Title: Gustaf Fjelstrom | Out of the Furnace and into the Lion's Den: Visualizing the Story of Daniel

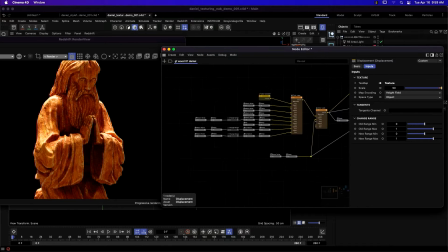[28:45]
So this may look
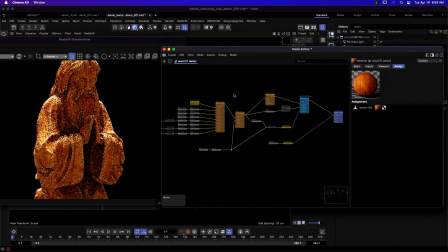[28:48]
relatively complicated, but it's fairly straightforward once you sort of dig into the ingredients.
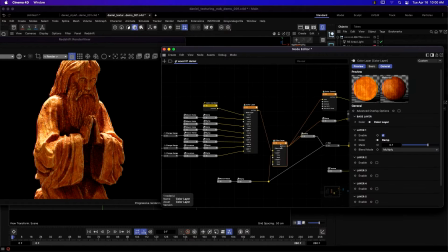[28:55]
So it all starts with these two color layers. So I'm going to solo up this color layer.
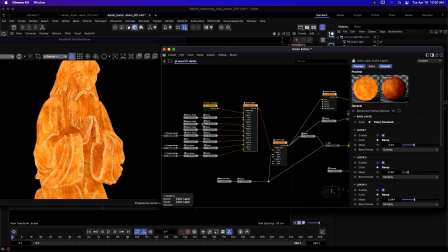[29:01]
So now we're looking at just the diffuse color that is underneath our model here. And this color layer is layering up 7 different layers. So we'll start with just a base color. This is just the overall color of our object. And then I'll turn on our color layer, and I'll turn off all of our other layers, and I'll bring them on as we need them.
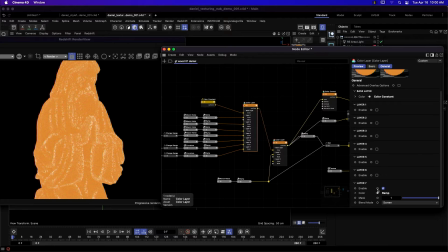[29:28]
Okay, so that's our base layer. Oop, got one more. That's our base layer. So I'm a huge fan of layering up Maxon noises.
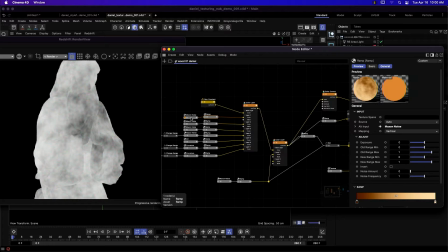[29:38]
So this first noise is a simple FBM noise, one of my favorite noises.
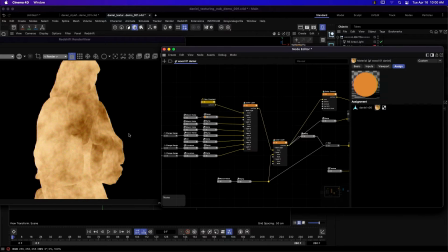[29:44]
And that is going into a ramp, which is colorizing that noise and giving it a little bit of contrast. And then that is going into layer 1 on my color layer.
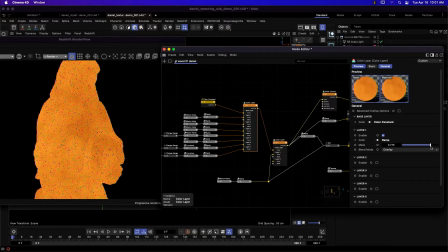[29:58]
And with the mask parameter, you can blend that up or down to taste. So that's a good way to kind of control your materials. And the reason I'm doing this is because I just want to have some breakup in the base color,
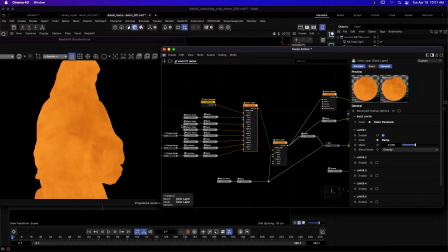[30:14]
just so it's not a static color. So I have several different noises layered up in the same way.
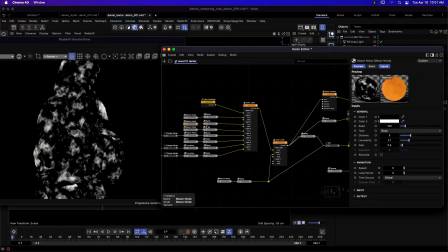[30:21]
So here's another noise. This one is a booyah noise. And again, that's going into a ramp.
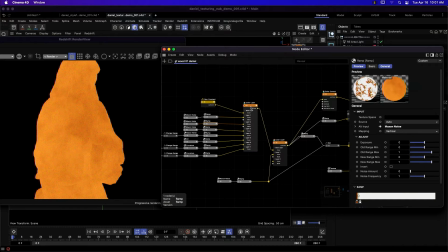[30:28]
And then that is going into layer 2 on my color layer. And again, I'm just barely blending this in. So this is like 0.6, but the more you bring it up, the stronger it is. So let's go back down there. So here's another noise. I got what is that?
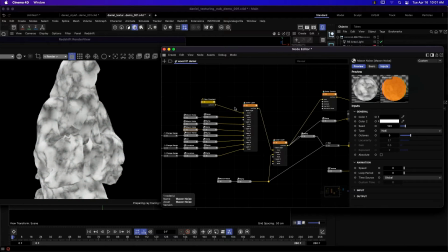[30:48]
A Naki noise. And that gets layered in as well.
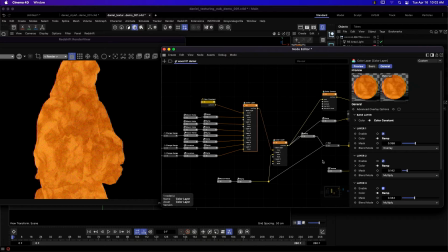[30:52]
So the process of layering up these noises just kind of gives your material some inherent complexity. So it's not, again, not so static. I'm also layering in some wood grain texture, and I'm not using a texture for this.
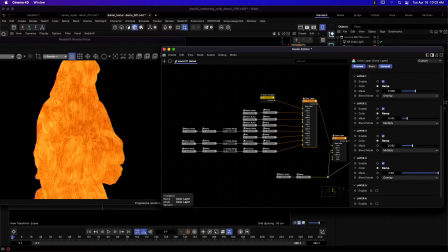[31:12]
I'm actually using a Maxon noise. So that is this layer here.
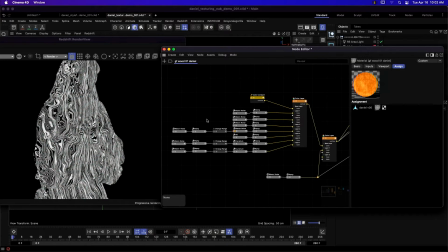[31:17]
But I'm actually doing something with this noise with another noise.
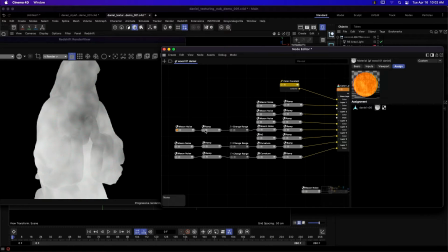[31:21]
So I'm using another noise, this noise here, again going through a ramp, and this is going to a change range node.
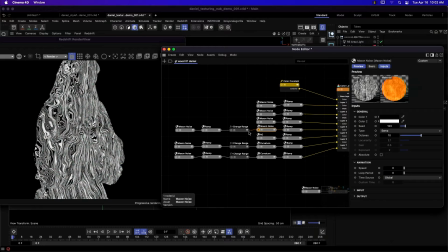[31:29]
And what that is letting me do is modulate the scale of the SEMA noise here by this noise. So it's without this change range. So this change range here, I'm going to reset this to like 1 and 1.
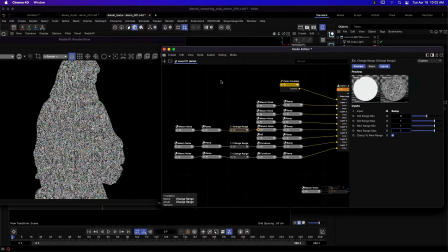[31:46]
So this would be just like if I had a scale of 1 for my SEMA noise here.
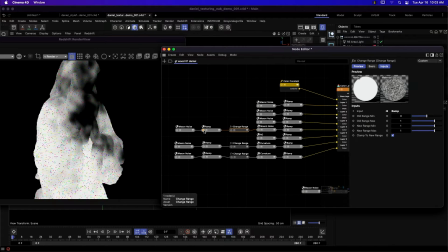[31:52]
But because I'm using this change range, it's looking at this noise and saying wherever there's white, that's going to be our high value. Wherever there's black, that's going to be our low value. So with the change range here,
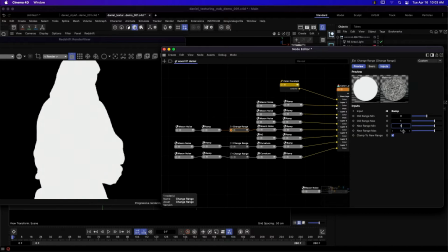[32:06]
I'm setting my low value is actually going to be 5, and my high value is going to be 10.
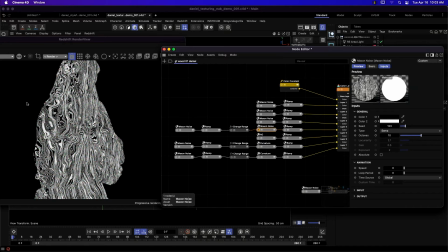[32:12]
So that is telling this SEMA noise that wherever there's black, your scale is going to be 5, and the high scale is going to be 10. So that's just giving me this wavy effect, which is then simulating the wood grain.
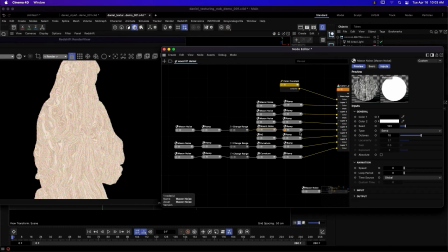[32:26]
That noise is going into a ramp to colorize it,
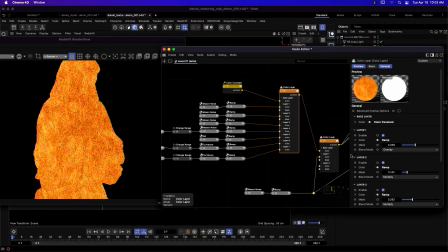[32:31]
and then going into the color layer where I am subtly blending it in. Okay, so I could ramp that way. Oh, that's the wrong one. I could ramp that way up or change the color and just make it more obvious, but I wanted it to be subtle.
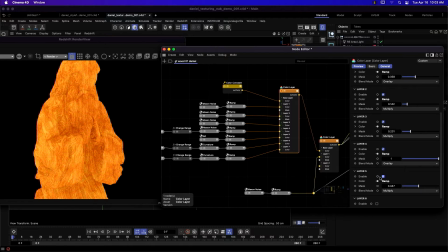[32:47]
And then another favorite trick of mine is, or a couple of tricks, is using an ambient occlusion node.